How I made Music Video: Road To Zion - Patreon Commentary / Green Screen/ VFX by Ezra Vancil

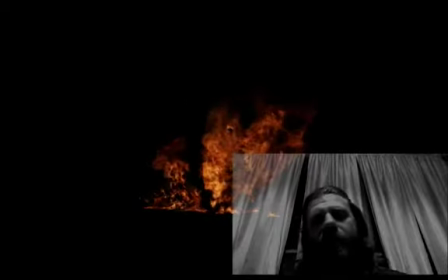I cut it into 4 sections where all the walls can move independently, and it gives it a little bit of a film look when I'm flying through the picture.
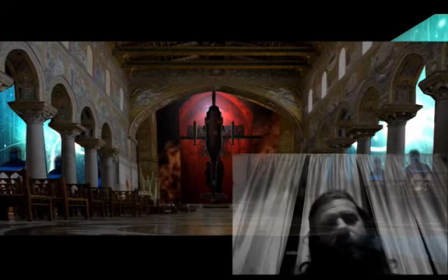But all that is software. Like right now, you can see over in the right, we have our little condemnation man over here in the right.
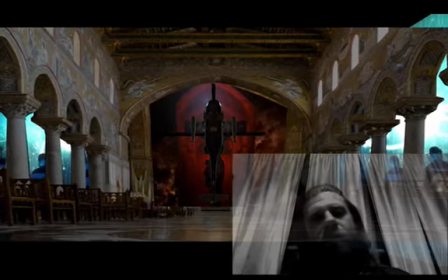And we have the helicopter as the cross. And this is really light.
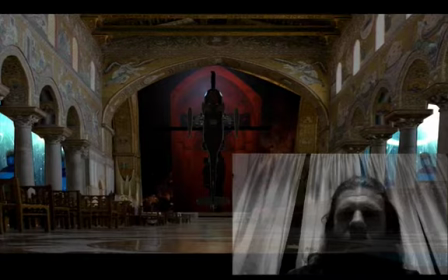You don't see this anywhere in the final product because I didn't want you to know that it was a helicopter. You were kind of like, that's a weird looking cross all the way through, and it's the very end.
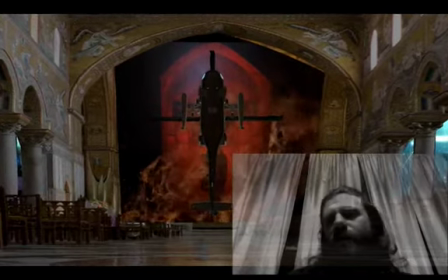I want you to know it's a helicopter. But you can kind of see that it's a photo now that we're flying through.
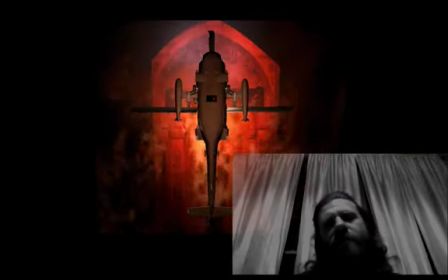But you see the walls are moving a little bit in the back. That's because it's 4 different planes that are moving.
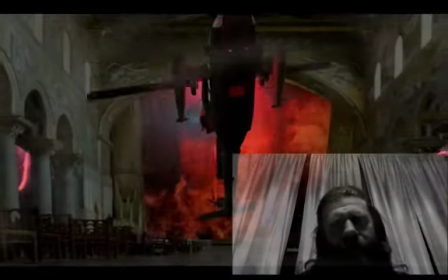Now the helicopter, I built this. This is the first time I've started doing this kind of work.
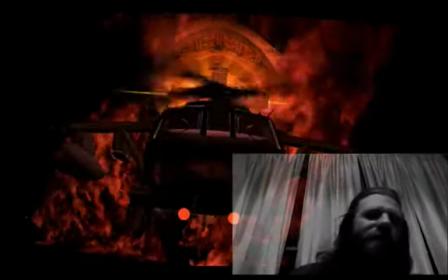And for my last commentary, I still don't know what it's called. I guess it's video graphics or some CGI, a little bit of 3D work and stuff like that.
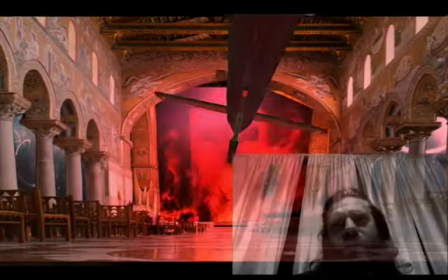And here you can see kind of some of these it's putting together some test shots and also some of the footage before it had been color graded,
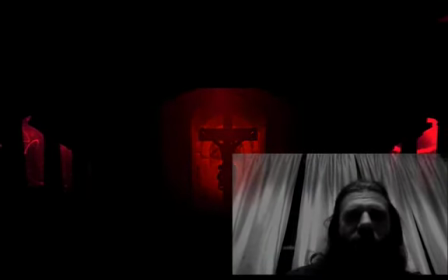before any, the contrast and some ideas of stuff. But some of this is final footage that was used, like this right here of the crucifix and the raining outside of the windows.
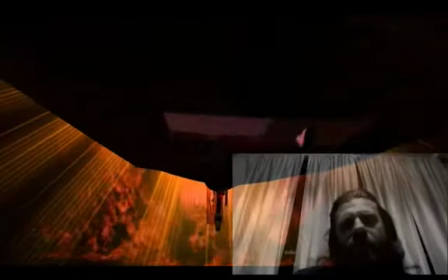But this was done in a program. I like that a lot. This was really a neat how this turned out, I thought.
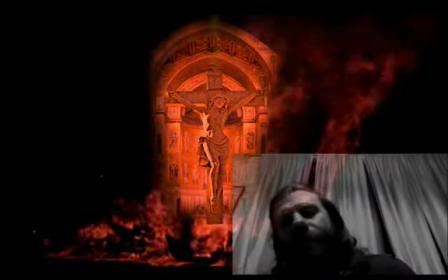This was done in a program called HitFilm, which is basically After Effects, but cheaper.
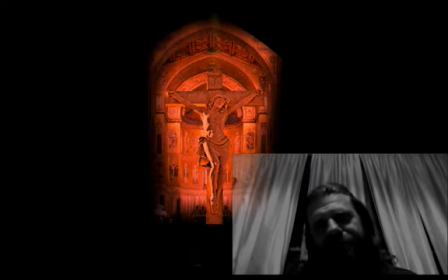And also the reason I chose HitFilm, I know After Effects kind of, seeing that was just a photograph from that chapel that I cut out.
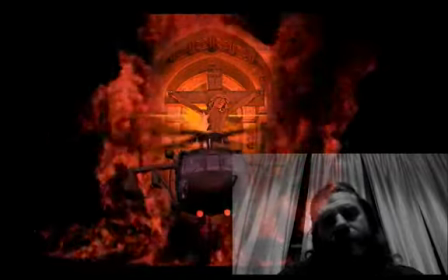HitFilm is basically just, After Effects does all the same stuff pretty much. It's just that, and better.
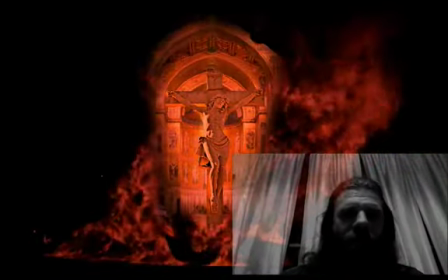But hit film, I was attracted to it because of the community, and also it had kind of a 3D environment built in.
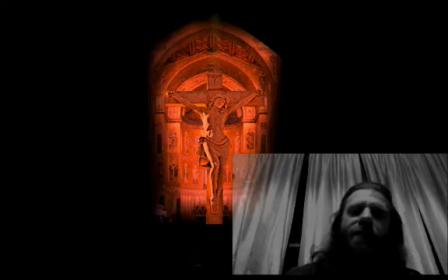And After Effects, at least the version I have, you'd have to buy some plugins to make it integrated with 3D. And so it was integrated where I could use a 3D model in it right away without a big deal.
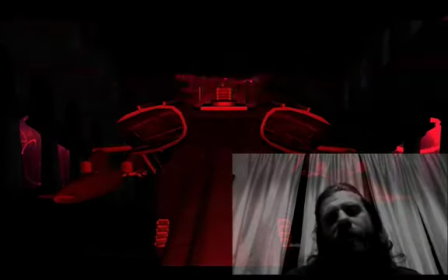And also the community around it is what attracted it to me,
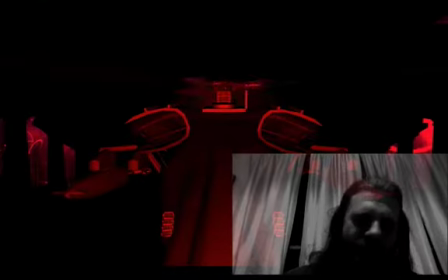because I grow and I learn with a tight community that's kind of working together to do something.
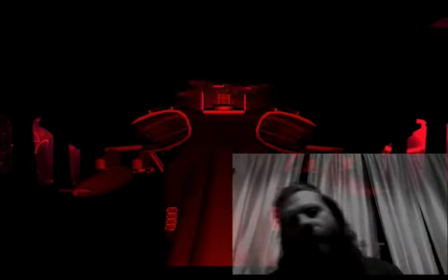After Effects is all spread out into a million different things.
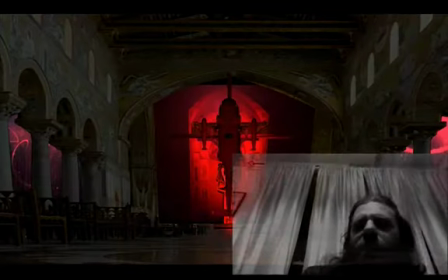And in case you don't know, After Effects and Hit Film are kind of video graphics programs.
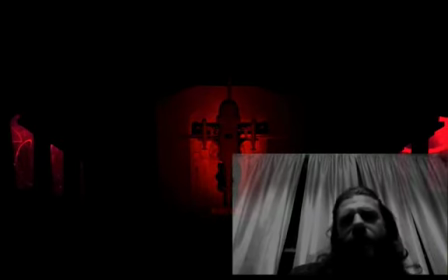And here's some just different as it gets closer to what you see in the final video. That's what I really wanted you to see there, is that it was a dark image of a crucifix or a cross, but you didn't know exactly what it was.
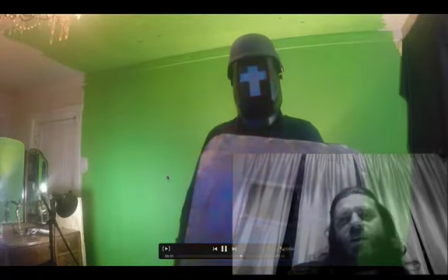Okay, now we had an actor to play this, but it didn't work out, so it turned out being me in the end.
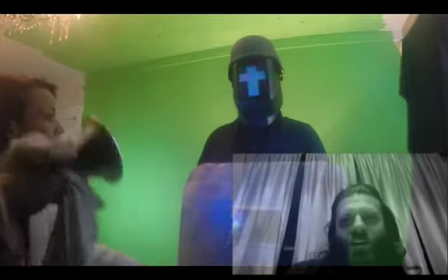So it's kind of like a priest. I call this character Condemnation Man.
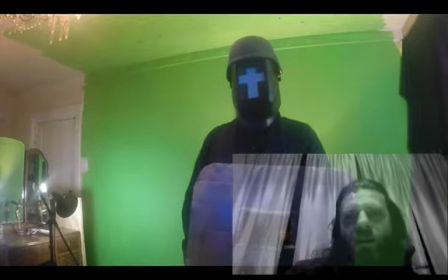And as you see, that is my assistant, my beautiful assistant, Hallie,
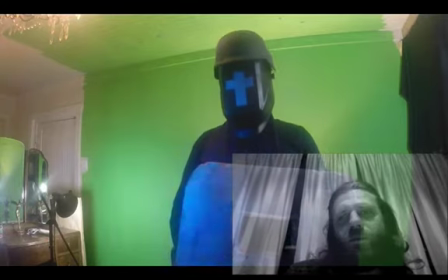who is, once again, we do have another Home Depot shop light that we've put a blue light bulb in.
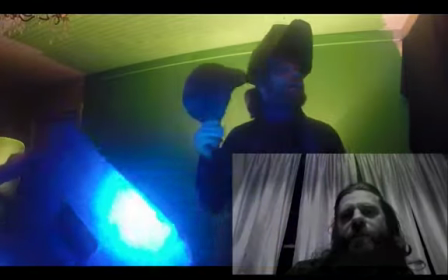And the darker scenes of the band were also done with that halogen and the blue light.
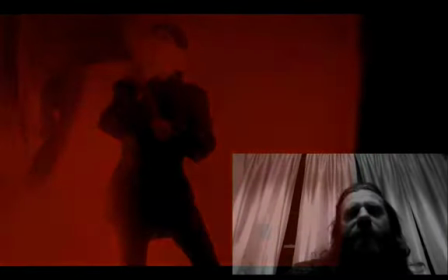So I wanted to match some of the colors, even though it's going red, the way that it was with different colored lights are even pulling through.
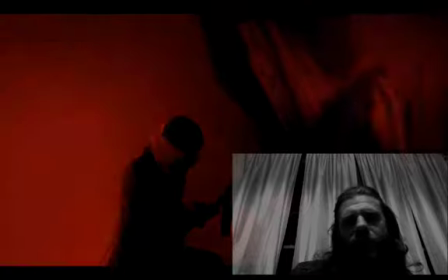Now this isn't the finished work with the banner, him throwing the banner.
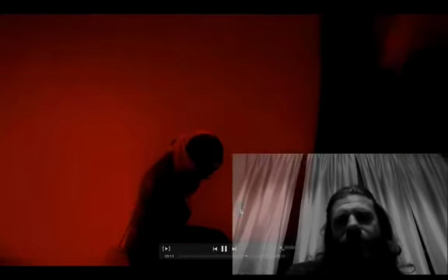You'll even see a little plug in the background that we had to take out of the wall. But really, that kind of represents the video as something that is
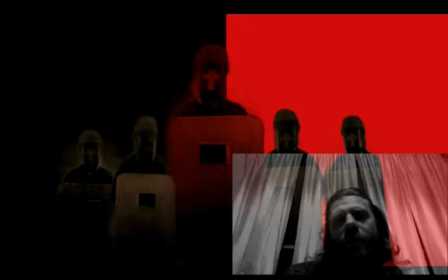kind of a revolution, a riot. You know, a lot of the
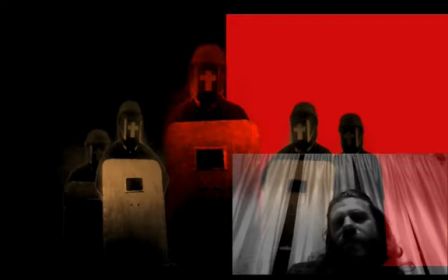things that we've seen over the last years of country uprisings and stuff like that against authority.
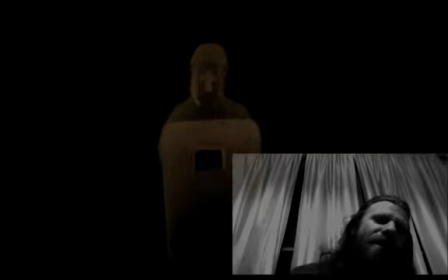And so that was kind of the spirit and the image that I wanted to come across from the video. That's really what the song is about to me. And I don't want to go into detail.
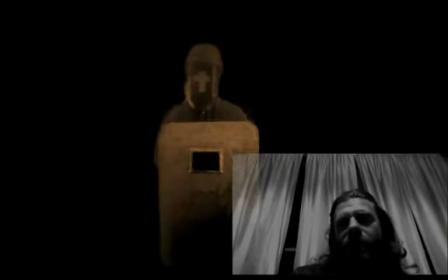I don't like spoiling people's own interpretation of the song, because I know the song means different things to different people. And I like songs to be that way, and I mean for them to be that way.